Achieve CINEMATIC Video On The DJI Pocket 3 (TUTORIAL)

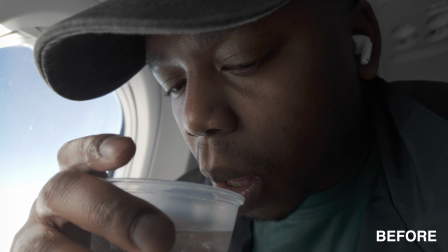(4:30)
So here is the before, and then here is the after.
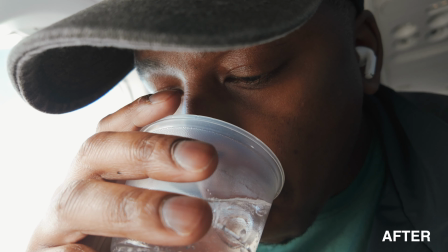(4:37)
So I will say that this is still very subtle.
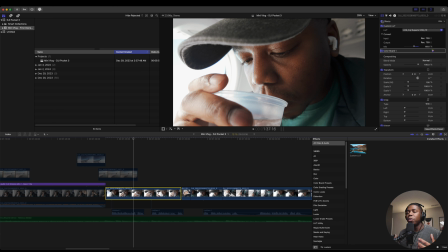(4:40)
I mean, there's not a ton that we're doing to push these colors and these clips, but just with some of the subtle changes that we're making with the LUT and even just the color board makes a big difference.
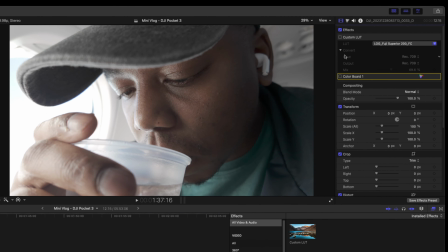(4:54)
So if I disable each one of these 2 steps, the first thing that I did was I applied the LUT.
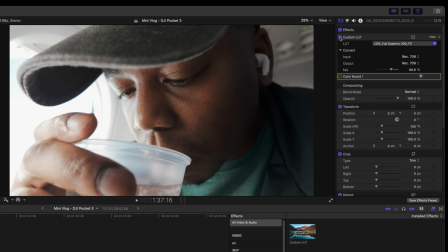(5:01)
And so that gives it just a little bit more life and more color. I think right off of the bat, this looks pretty cinematic, if you ask me, but obviously there can be more that's done to this clip. So then I also added a color board just to add in a little bit more saturation
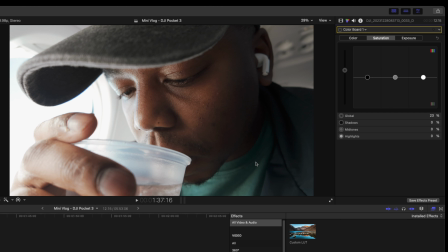(5:21)
to this clip so that my skin tones, my shirt would have a little bit more color and vibrance. So let me apply that. And so again, very, very subtle. Let me just take it off again and then back on. It's very subtle, but I think it adds a little bit more richness to the clip.
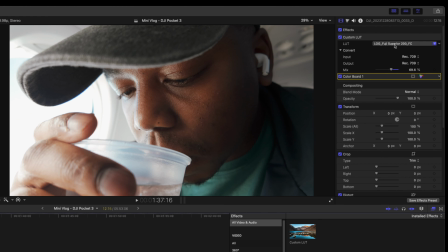(5:41)
And this is also using that same Fuji Superior 200 LUT.
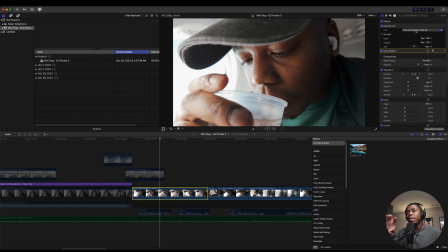(5:47)
Oftentimes when I find a LUT that works for a lot of the shots that I recorded in a particular scene or environment or at a typical location, I usually will repeat that same LUT with those same style of shots in the same environment.
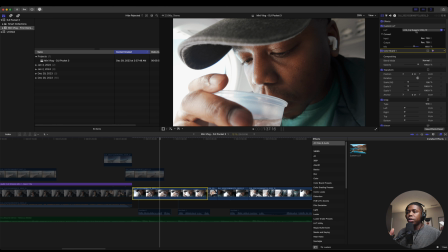(6:02)
So a lot of the ones that I recorded here on the plane, on this trip, I used that Fuji 200 LUT.
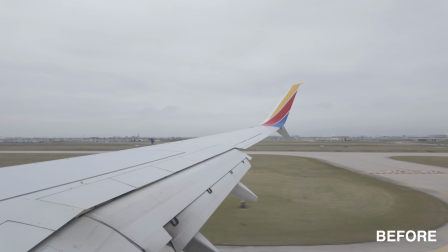(6:09)
Now this clip here is one of the plane landing. This is before, and you could tell that it's kind of gray.
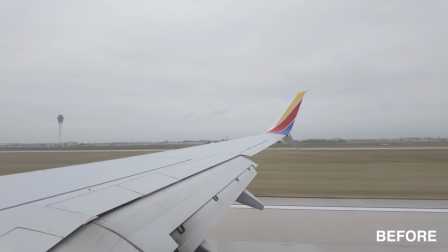(6:15)
It doesn't have a ton of life, looks a little lifeless.
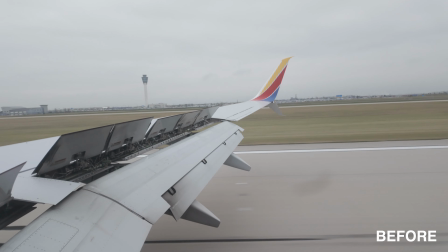(6:19)
Still pretty good quality, but as far as the colors and the way that it pops out, it's just missing some of that.
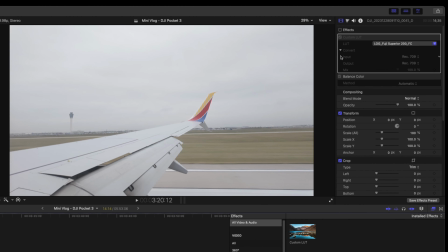(6:26)
So all I did on this one was a balance color and I applied the LUT. And so here I've enabled just the LUT alone. And so let me take it off again and then back on. You can see that it adds some color. It gives it a little bit more life.
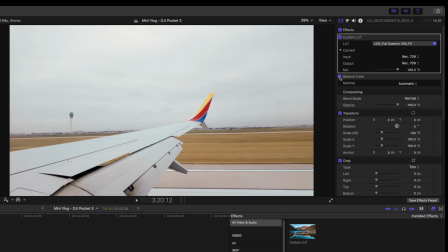(6:42)
And then I also added the automatic balance color, which also acts as a white balance. And so this shot right here, if you were on the plane in real life looking, this is what it looked like.
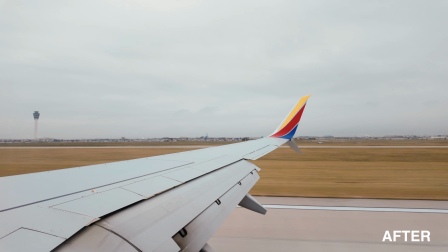(6:55)
Like this is a better representation of what the actual colors look like in real life on that day.
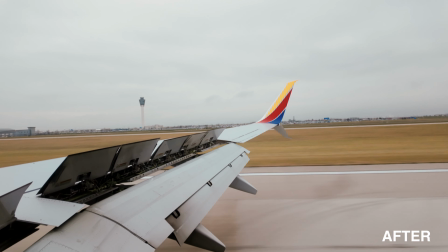(7:02)
So that's kind of why I went with these particular settings for this clip.
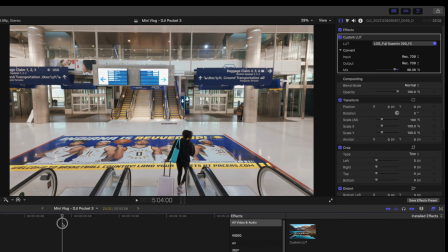(7:07)
And this clip right here was of us coming down the escalator,
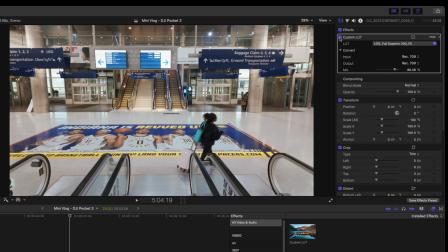(7:11)
and all I did was apply that Fuji Superior 200 LUT, and I did scale it back to about 86%. So if this is what it looked like when it's just straight out of camera, which again is just crazy to me that the footage looks like this straight out of camera.
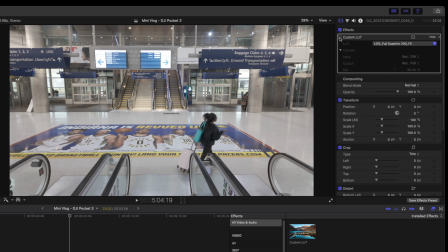(7:28)
In my opinion, it looks pretty good, but it needs a little bit more contrast and saturation. And that's essentially what this LUT does when applied. So I applied the Fuji Superior LUT, I dialed it back just a little bit, and this is the result that we get.
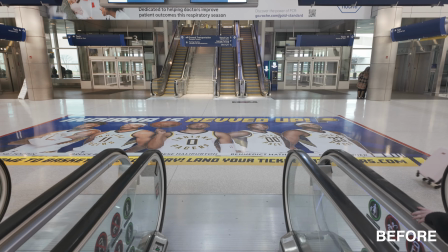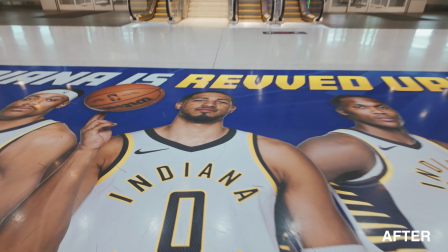If you had not had a chance to check out the full video, I will put it right here so you can check it out.
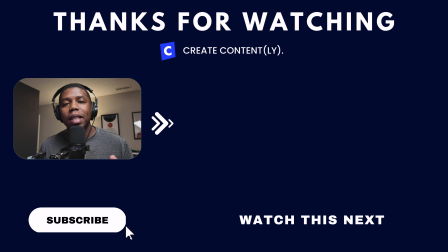(8:04)
Also, if you want to see more videos from the DJI Osmo Pocket 3, make sure you hit the subscribe button, hit the thumbs up, and I will be sure to drop some more content using this camera. I can't tell you how much I love using it. Thanks so much for watching this one, and I will see you in the next video.